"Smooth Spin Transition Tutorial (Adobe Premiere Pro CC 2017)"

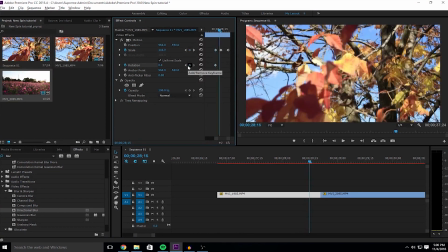Make a keyframe, keep it zero, and on the second keyframe,
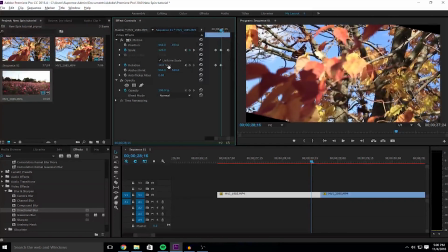pretty much every keyframe, you just want to rotate it as much as you can without seeing these little you know the black background being exposed because that looks really bad go
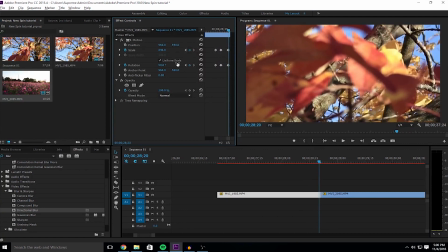to the next frame when you scale it really high the perk to that is that you can like pretty much rotate it all all around because it's so zoomed in this takes some playing around because each edit has a different pace so
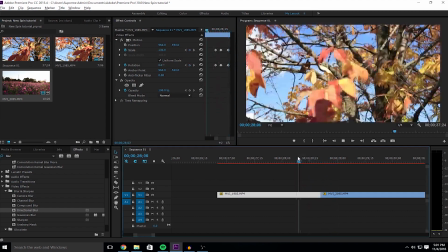obviously the keyframes will look different and the numbers you use there good that's a good that's a good spin and then on
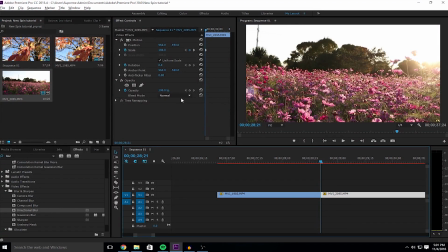the second clip you want to do the same thing but the opposite way so what you'll do is you want to start it off
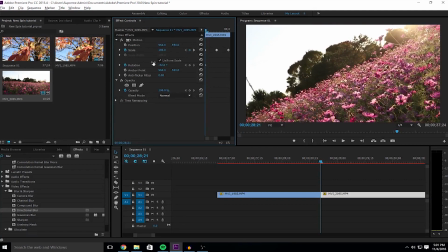in the negative sort of where you might have done it but make sure you don't see black edges so like here's like the maximum i can do for this
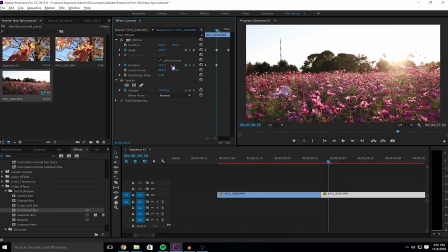clip and then turn it for the next one and
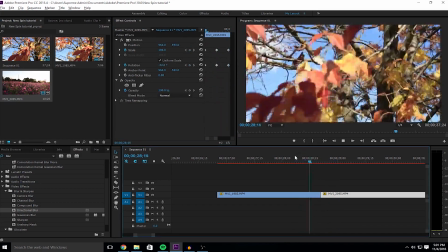then set it zero and then boom now one thing you might notice if you
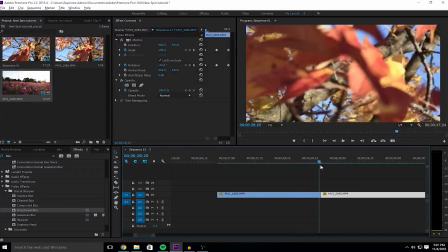look really carefully is I think black edges show yeah right there so
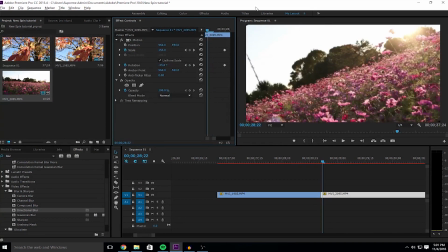a lot of times you'll have to pay attention and make sure you don't show these show
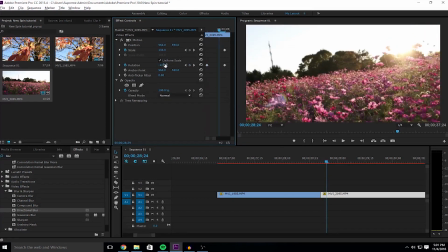black on the edges and you have to go back and like kind of make new keyframes and fix it but don't worry because this won't mess with the animation as long as you just do single
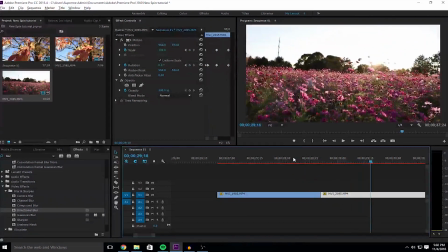keyframes now as you can see this kind of looks boring there's like it's kind of just bland
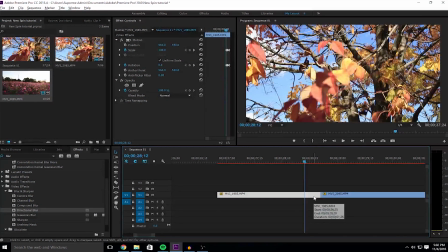so what we're gonna do to make it more smooth looking and just create the illusion of it spinning around completely is we're gonna go look up just type in blur or you can go the blur video effects blur and sharpen we'll go take the
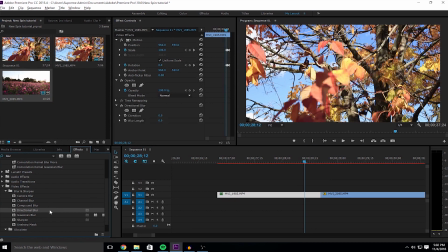directional directional blur why did I say it like that I used to say directional and then put on both clips so we'll start with the blur length so you kind I match it up with the other keyframes.
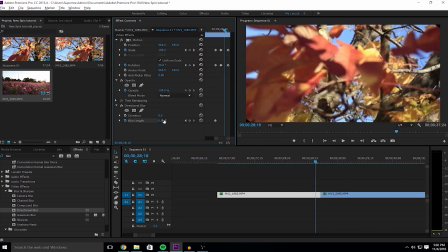Actually no, just make sure it's like between 10 and 20 or 10 and 30 on some part. Oh, look at that. You can see another black edge and another one.
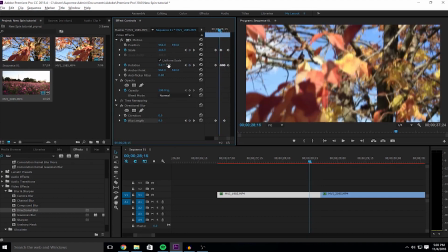Yeah. I mean, this happens like once you practice it more, obviously I haven't, I haven't done this enough apparently because I'm getting mistakes on it, but so yeah,
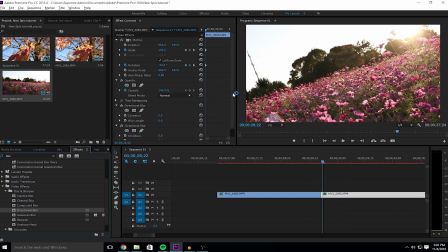we'll add the blur and you can see it sort of it kind of makes it so you can't see the cut it doesn't like abruptly cut so much so then we'll add like the same blur
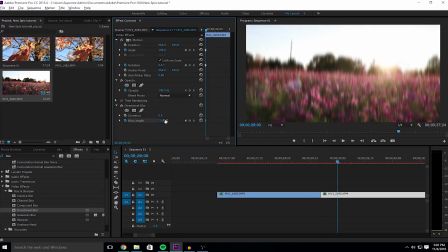link that we had from the last part and make it zero when it stops scaling like right here so now we have this that looks a lot better now if you really want to get crazy and sometimes this looks a lot better I
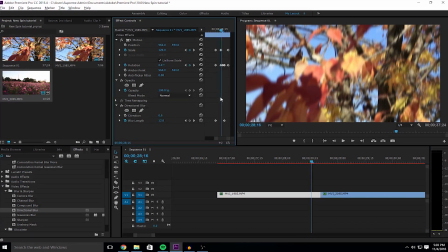don't know if it will look good on these clips but we can add change the direction number so we'll start here and
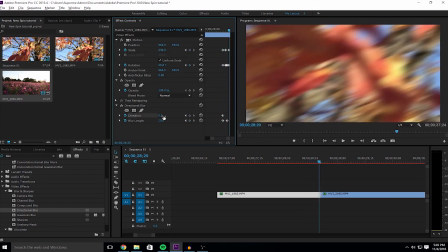we'll change it at the last keyframe and we'll kind of just like spin it around a little
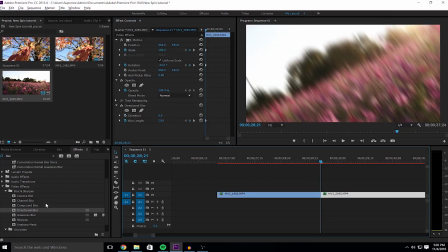bit a couple degrees like 40 maybe and then nope I already have it there and on this one we'll start off in the negative angle
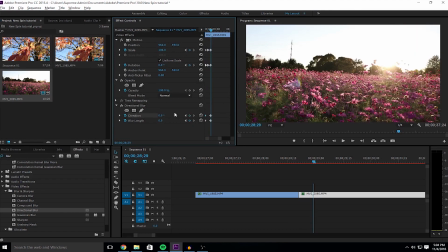and then we'll have it come back to zero on the last keyframe so that looks really smooth in my opinion. The smooth out at the end looked kind of rough on this, but if you mess around with the placement of the keyframes, I'm sure you guys will get it.
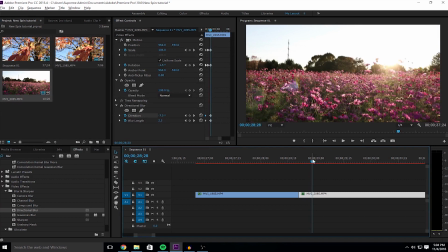Like I said, each edit is different at its own pacing, so it's impossible to really teach you how to copy it. You just got to like learn, understand it, and it's so easy from there on. So if this tutorial helped you, please leave a like and a comment. Leaving a like actually helps me so much, so please do that.